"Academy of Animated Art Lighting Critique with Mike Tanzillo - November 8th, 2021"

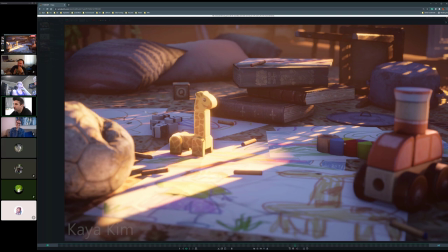all right cool next up we have kaya we've included uh some dust particles in here so we've got a little animation going on i think i think we go heavier on the dust particles um i i think yeah i because i kind of only see like two and i think that they look great
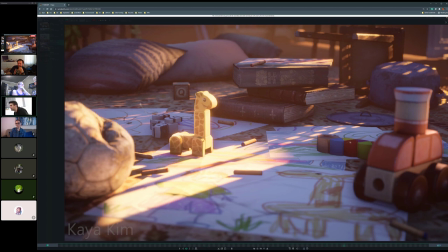um and i think we can go further actually let me see something something changed over there yeah there's i think three of them but i think maybe variating the the size of them because they look all the same size and so kind of like yeah maybe maybe some variation of size on the
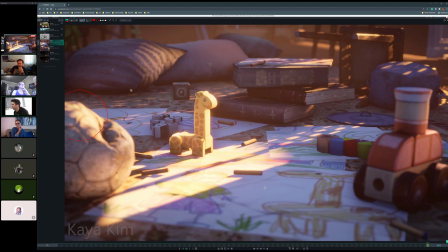i think varying in size and like maybe some of them in focus some of them out of focus so i was just seeing something right here this kind of happens when you look at uh last frame back to the first frame there's like a pop that goes through there trying to figure out what that is i don't know if the the light may be changing and if that's the case that's fine actually it looks like you're you're animating the intensity of the light a little
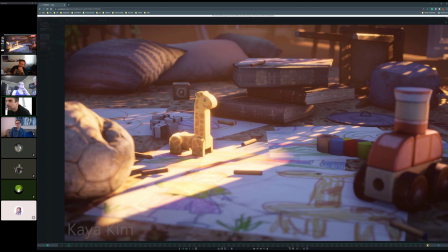bit or like some sort of gobo passing through there if so that's pretty cool um maybe that's because the the bow is still deflating we have a deflate gate or whatever um yeah that's good um say
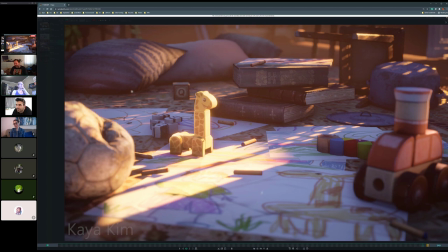try to limit them to where the light ray is because you're not going to see dust where the light ray speaking of the person that you know lives in a dusty environment i see dust all the time um you're going to see
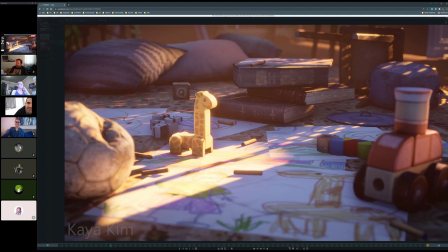it mostly where the light ray is you're not going to see it really in the darker spots yeah yeah that's a good point and the other thing
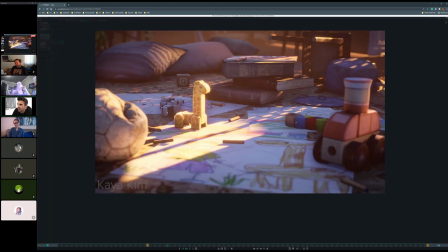i was thinking too there's a couple um specifically this this crayon up here and then i'm wondering where where um like i think a little bit ambient occlusion would help ground that a little bit because right now that one feels like it's floating a little bit as well as I'm wondering so I
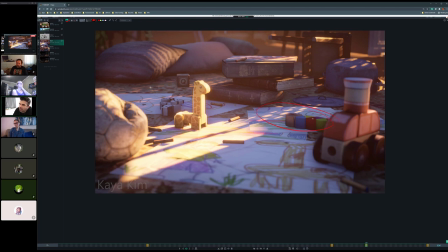know I know that it's this thing right here um feels a little bit flat and I'm wondering if we can't get a little bit darker on this side um the way that that I guess this one's kind of being hit with some more direct light but I love the way that this like
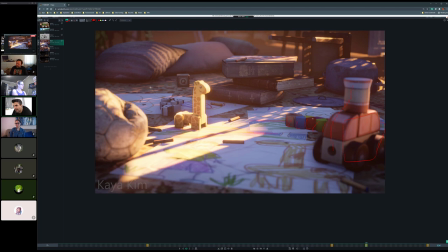indirect light is shaping up this side of it and then we're getting some darkness back here I think the same thing could be true here like maybe we can get some indirect light hitting that, and then that can maybe go a little bit darker. Love the shaping on the ball. The wooden toy looks great. Different colors on the crayons look great.
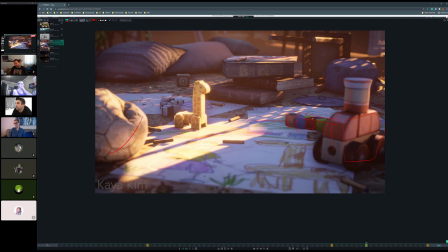I wonder if possibly desaturating the background just a touch might help too. Give that a try. Any other thoughts on this one?
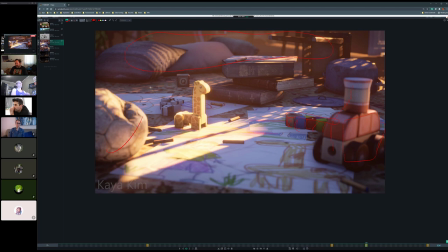The crayon on the bottom right kind of looks like floating composite. Oh, this one down here? Down here? Yeah, yeah, that one.
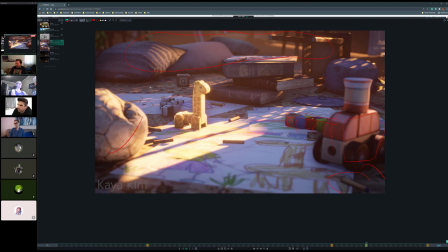I don't know exactly why, because there's a shade there, but it kind of looks like, I don't know, like it was... You would expect a little bit more of an ambient shadow there. They look good in the sun, but it's just like this.
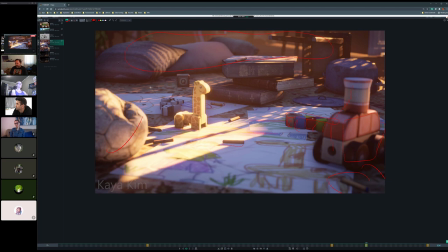Maybe because it's like half on the dark thing and half on the paper. You would expect a little more bounce light on the paper side of it. Yeah, that's a good call, too.
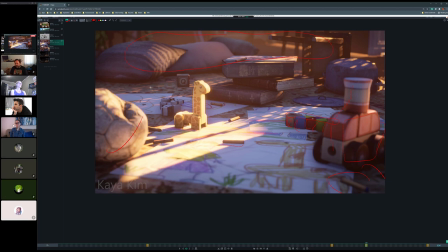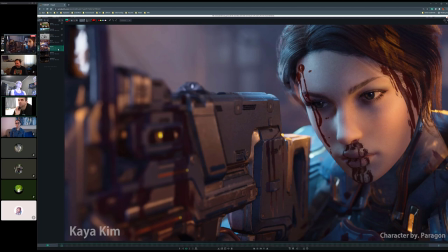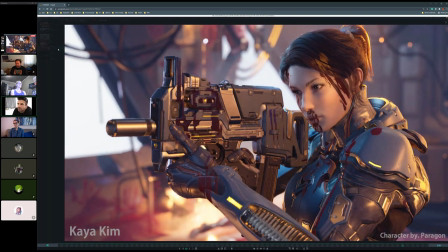So more interaction on our character. I still think we can go a little bit warmer on her skin. She still feels a little metallic to me. I'm not saying that because of the reflectivity. I'm saying that because it's kind of a steely color. And I think the cools are nice. I just think that we can push...
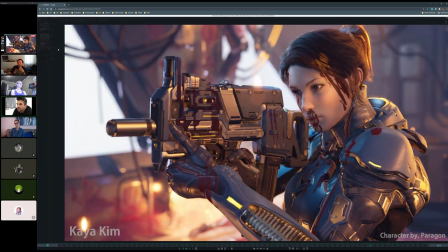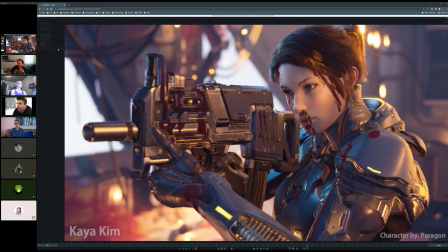Maybe she has nerves of steel. That's why. Yeah, again, we've got...
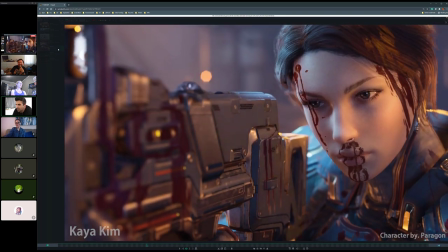Wait, did we lose the person on fire in the background?
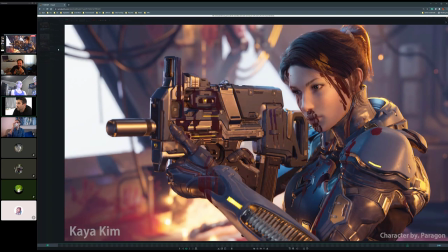Am I just not seeing? Oh no, the person's now just lying still.
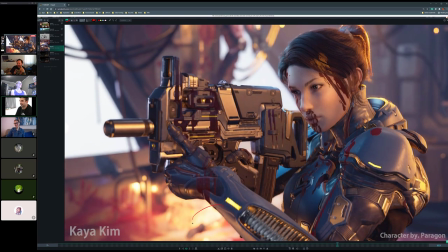Not in well for them.
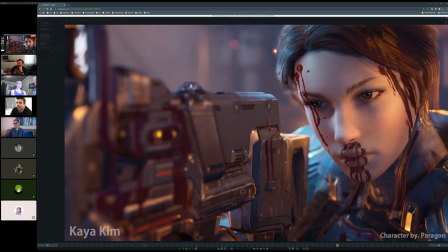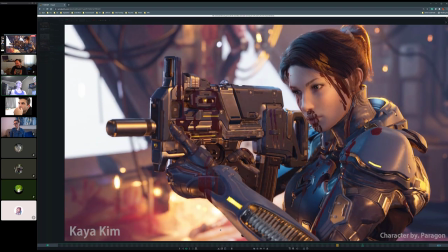They need more fire light in the eyes.
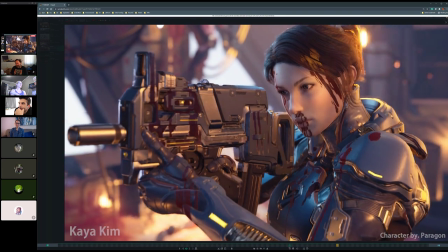Especially if you're going to start close with a zoom. yeah yeah yeah it's
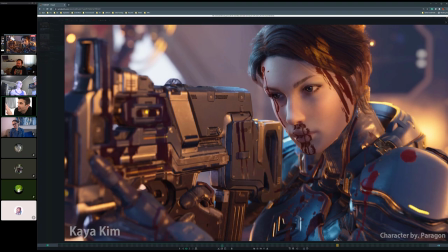you know i just there's something that was something that was that was
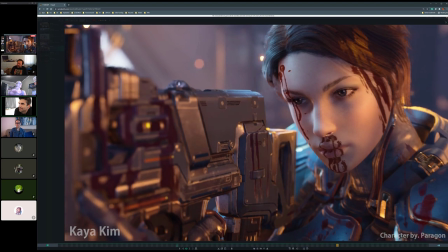bothering me about the background and i think i think i just made sense i don't think there's anything necessarily to change but let me let me propose this as a question so if you look at the sparks in the background some are coming down from like electrical stuff and some are coming up
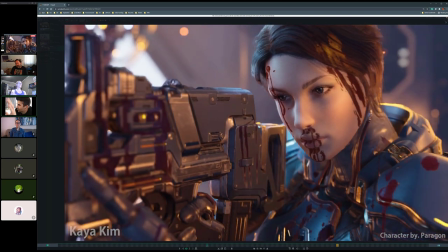from the flames and they look similar so it was confusing to me that they were that something similar was going kind of in two different directions does
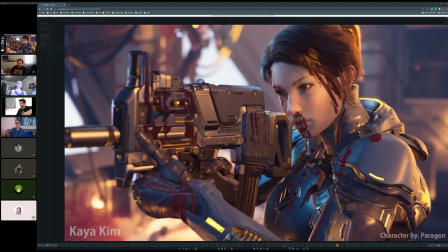that does that bother anybody else because it feels like it would just be sparks coming down from the ceiling like that we wouldn't actually see flame yeah
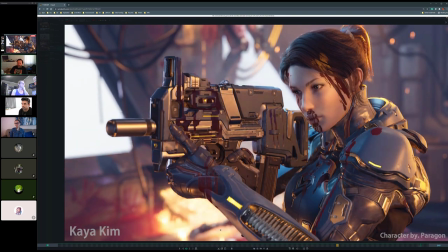i am open to being disagreed i think that there's i was trying to understand what was going on because it like especially in the start in
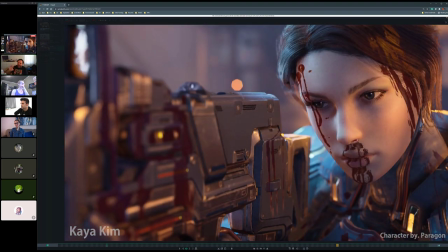the beginning it kind of looks like it's like christmas lights almost yeah because they're not moving they're just sparkling they're just yeah because you only see them in one point it's like actually coming down
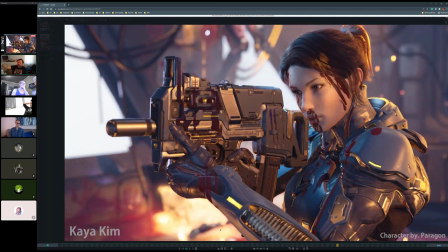you know like right there then you kind of understand oh okay that's kind of what it is
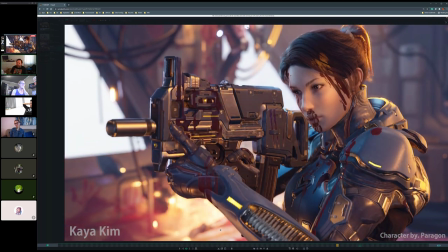but i guess maybe i don't know maybe motion blur or maybe because it it kind
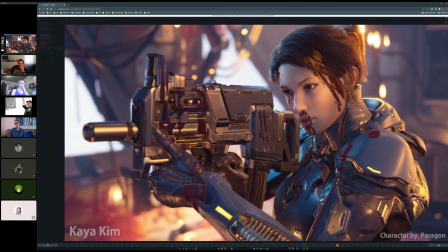of looks very uh uh stroboscopic kind of yeah
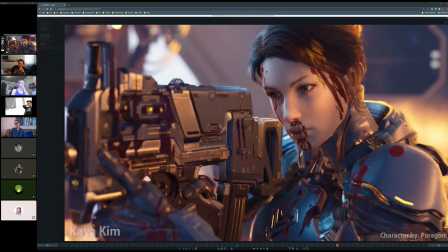i don't know how particles work in real or how he's got
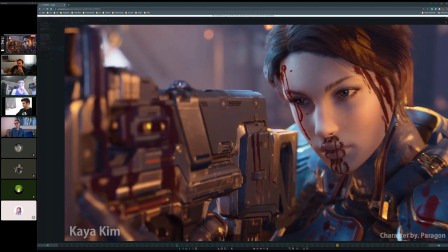this because i haven't played too much with it recently but i know when i was doing the sparks for my robot
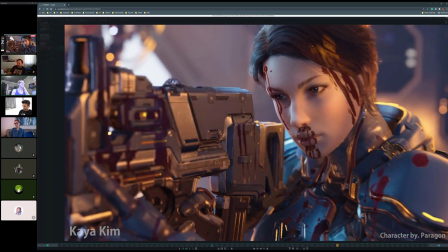When I was going through the tutorial, the biggest thing was adjusting the size and making the colors different.
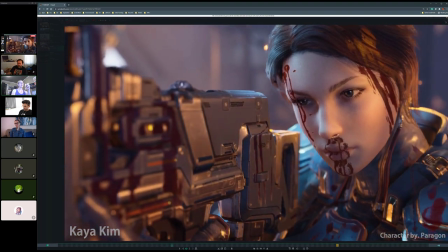So like the spark on the bottom closest to the fire would be a different color than the spark at the end.
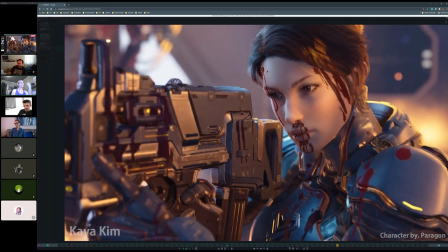So maybe if there's some more variation, like the sparks that are coming up from the fire I don't think would be that big, that high, you know.
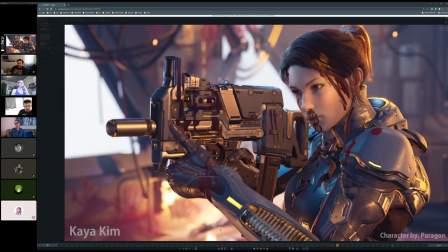And the sparks coming down from the electricity may need to have a bit of a different shape. But yeah, it just kind of looks like they're all the same. So if she can figure out how to vary the size and the color, that'll probably help.
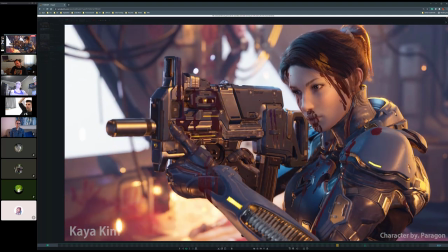I'm just looking at some of the cool values on through here and then through here.
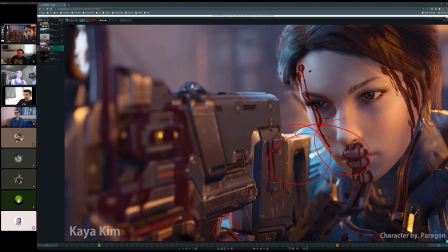I'm sorry, I was kind of over there.
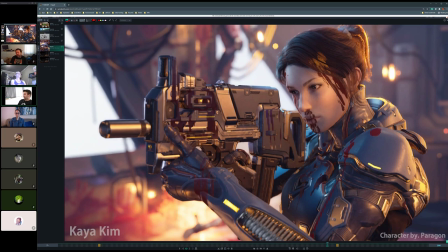I don't... It just feels like there's enough flame in there that it would kind of... I would pull back some of that cooler color. While I like it on her in general, I think in this lighting scenario,
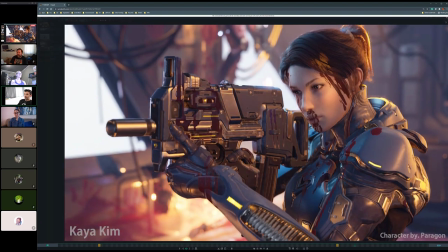It could feel because I'm not seeing cool light on really as much of anything else.
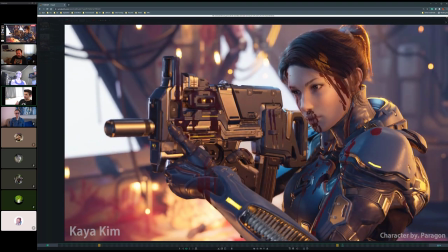I think it's not a matter of making it all warm. I think it's just a matter of just desaturating that and neutralizing it a little bit more.
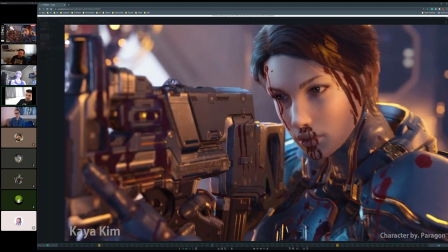And it looks like, Andre, I think you mentioned these components.
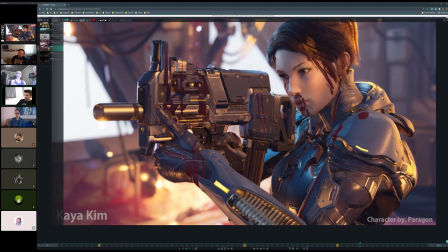I think they are glowing.
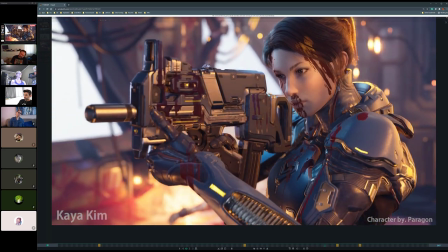Okay. It looks like, I don't know if her thumb, her left thumb,
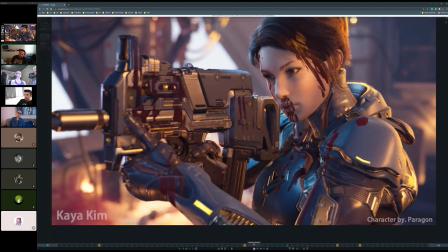is actually touching the machine gun or the gun, whatever that is.
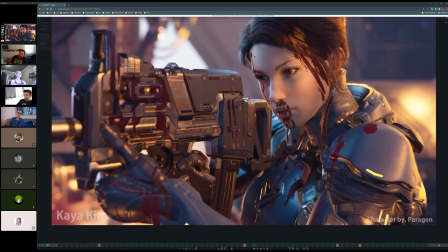Maybe some shadow there or, yeah, yeah.
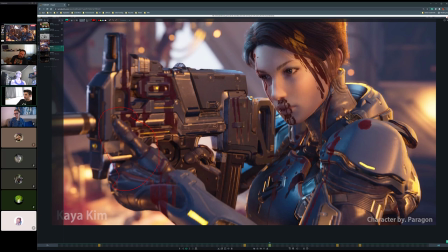Yeah, it feels like, I mean, it feels like it's supposed to be on the gun.
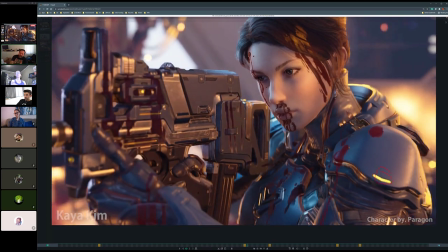It would have the shadow and it also wouldn't have the reflection on the gun.